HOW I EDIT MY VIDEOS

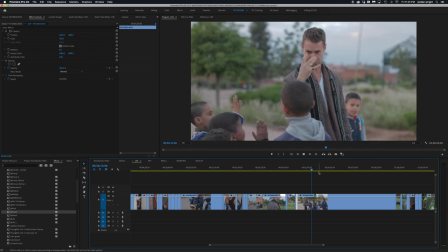(13:47)
Now, we all make videos to share the way we see the world,
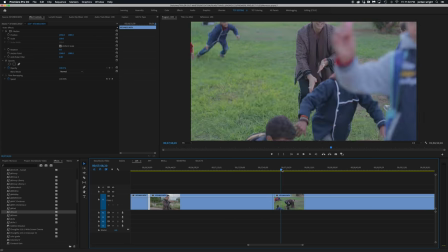(13:51)
but to be able to send a message of happiness and love and something that resonates deep to you is the most important thing,
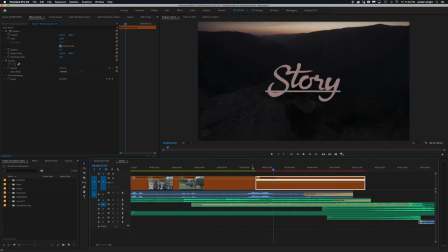(13:57)
because ultimately, what that does is creates a story.
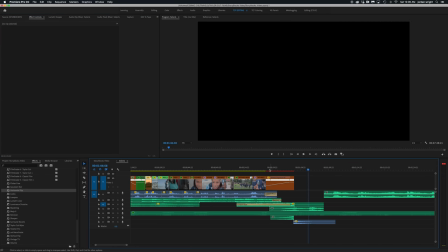(14:03)
I wanted to use a speed ramp, whipping through these streets here, moving backwards,
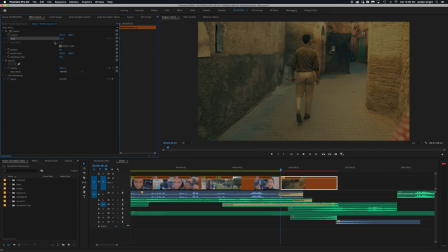(14:07)
almost showing you can move backwards in time and still have that feeling like you did when you were a kid.
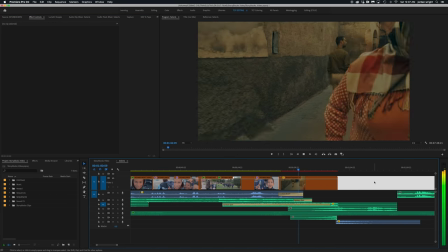(14:14)
One takes or long duration takes really help with setting a story, because what's happening on the frame is all you have to look at.
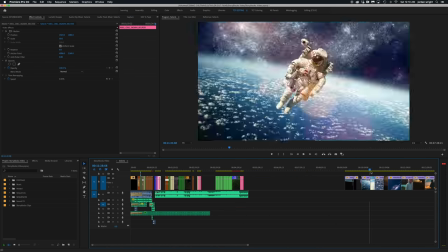(14:22)
Whether the shot is handheld or steady cam, moving fast or slow, it all adds energy.
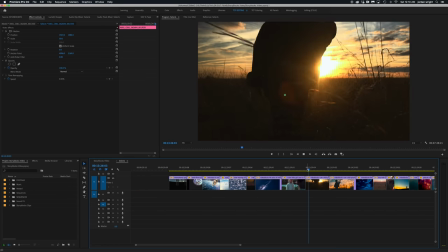(14:27)
I knew I wanted to combine different looks within this video,
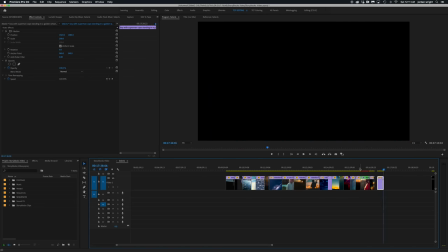(14:30)
and using the footage from Storyblock's video of this virtual reality really helped set a tone and add to the story. This way I was able to combine VHS effects, old film effects, and it still feel like it's in the same grounded reality.
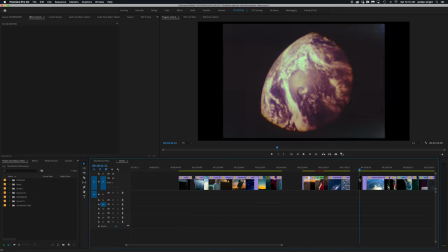(14:45)
To me, having a camera and traveling the world is the same as being able to fly through space.
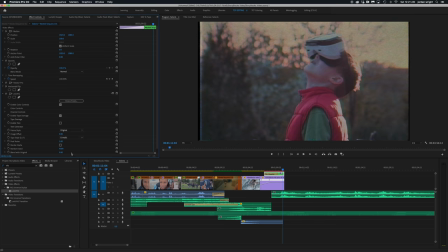(14:51)
I, being born in 1988, remember what it's like watching VHSs at home. My parents would record home videos of us, and this was our memories, this was our camera roll.
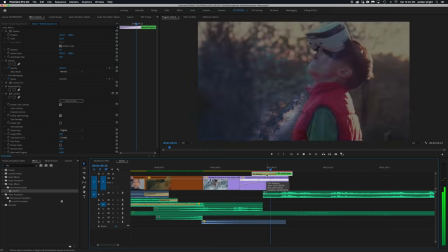(15:01)
So I wanted to apply this VHS filter to different shots in order to give that sense of nostalgia.
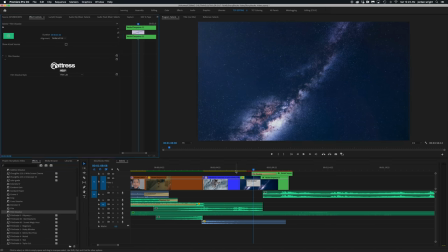(15:11)
When watching a movie, it is the combination of visuals and audio,
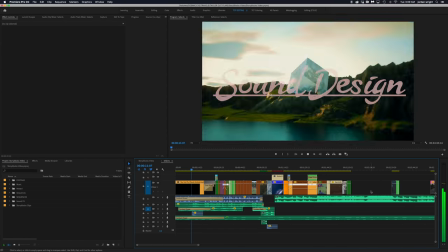(15:14)
and being fully immersed within the sound design is incredibly important to teleporting your audience.
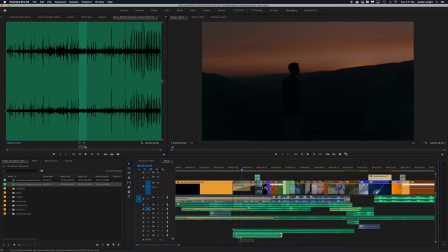(15:20)
After I get all my visuals and colors set, the last thing I do is go in and mix the sound design.
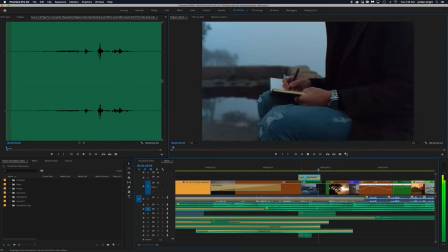(15:26)
I've built up a roster of different sounds and I go ahead and search for book ripping, birds chirping, wind blowing,
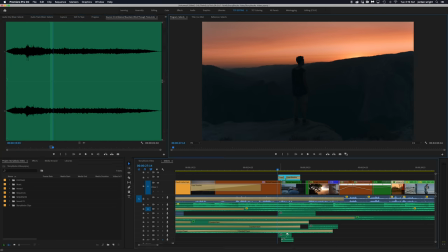(15:32)
all these different elements that I can layer underneath one another to really make it feel like you are immersed within this world.
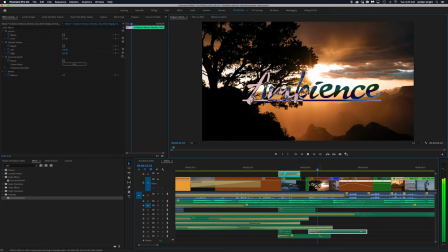(15:38)
What all of this does is sets an ambiance. Go ahead and shut your eyes and picture what it's like to be in a park. Are there birds chirping, kids laughing, leaves blowing in the wind?
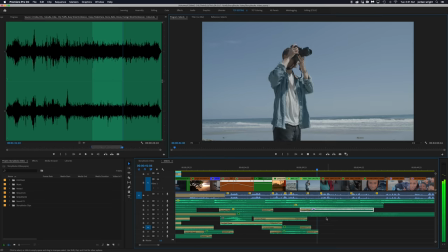(15:49)
What I like to do is take sound recordings of the different places that I go to use and layer underneath.
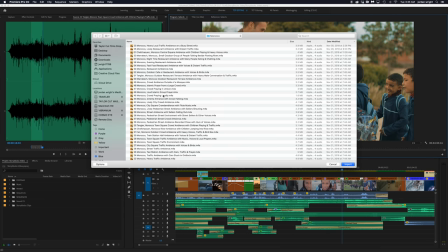(15:55)
So for the kids laughing and dancing in the street, I take sound effects and car designs and ambiance from being in Morocco,
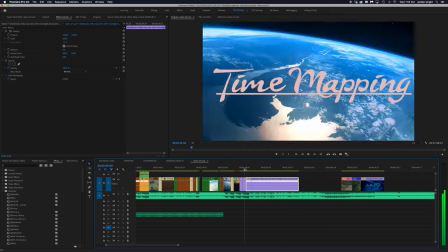(16:03)
Marrakesh, India, and all these places I've been fortunate enough to travel. Another tool popularly used is time remapping or speed ramping like we used earlier.
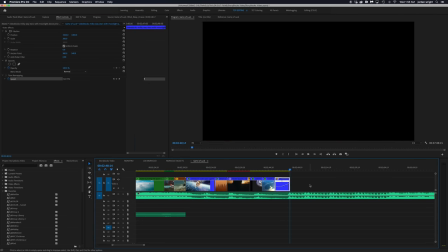(16:11)
This gives you the control to dictate how the tempo is going to unfold within the edit. I especially love using time remapping right before a beat drop.
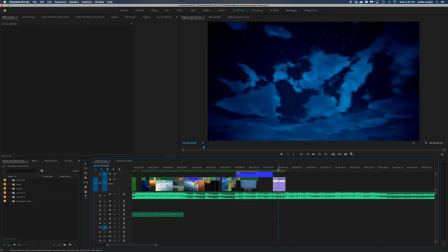(16:19)
You can go ahead and ramp up the clouds right before the next shot to really add to that energy I was talking about.
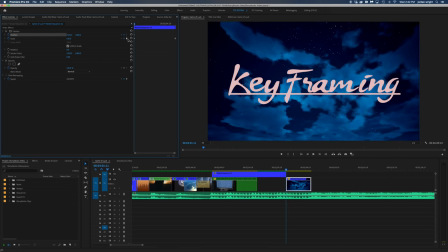(16:25)
Another amazing tool is keyframing. What I like to do is set keyframes for both the scale and the position.
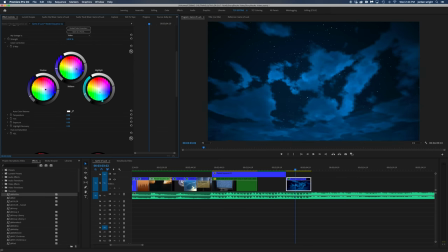(16:31)
That way I can add digital zoom ins and zoom outs to add this kinetic energy and push-ins on the shots.
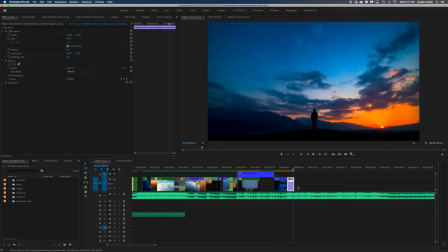(16:37)
Now finally, it's about choosing shots that resonate to you.
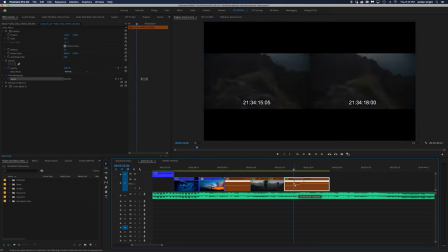(16:41)
Since this is a happy piece and it's a sense of nostalgia, I had an amazing time going through old footage from my trip to Hawaii with Amir and Chelsea,
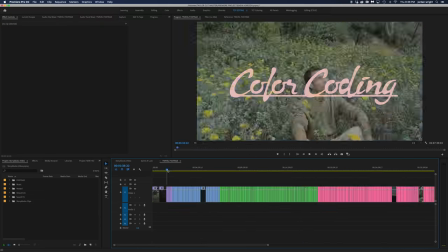(16:48)
and an important part to stay organized is color coding and labeling all of your footage.
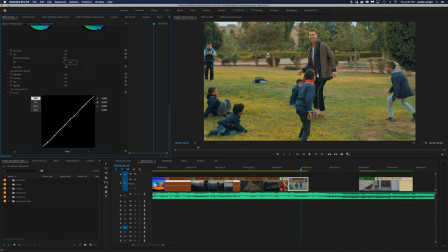(16:52)
For this edit, I used blue for all of the night and space themed, green for all the outside and daytime, tan for all of the story blocks B-roll, and brown for the warmer tones when in Morocco and Marrakesh.
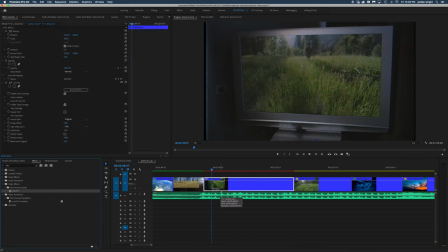(17:05)
Lastly, is just adding your flair onto the video. It all ties the story together with an overall motif.
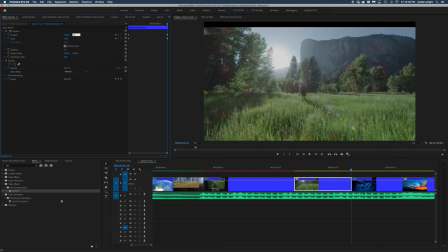(17:11)
What I would love to be taken away from this video is how you never lose that sense of innocence.
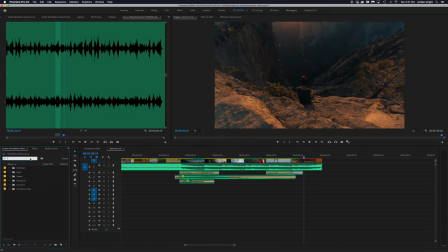(17:17)
Some of us have it through singing, some of us through dancing, some of us through writing, some of us through filmmaking.
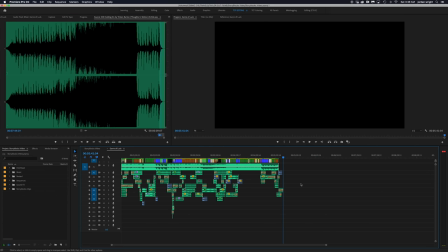(17:23)
And at the end of the day, just create what feels truthful for you, without the fear of judgment or expectation.
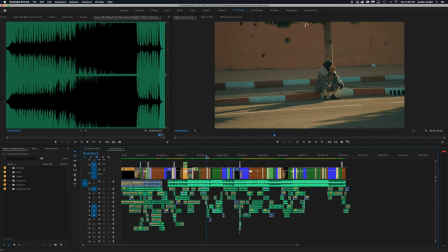(17:28)
And here you go. Zoomed out, this is what the final edit looks like. Save. There you go. I hope you found this tutorial helpful. I appreciate everybody watching. Again, the link to IntentOn, where I'm releasing my Taylor K University episodes, is in the description. Click on that. I hope it can help. Free for the first month. Cancel whenever you want. And yeah, I appreciate you all for watching.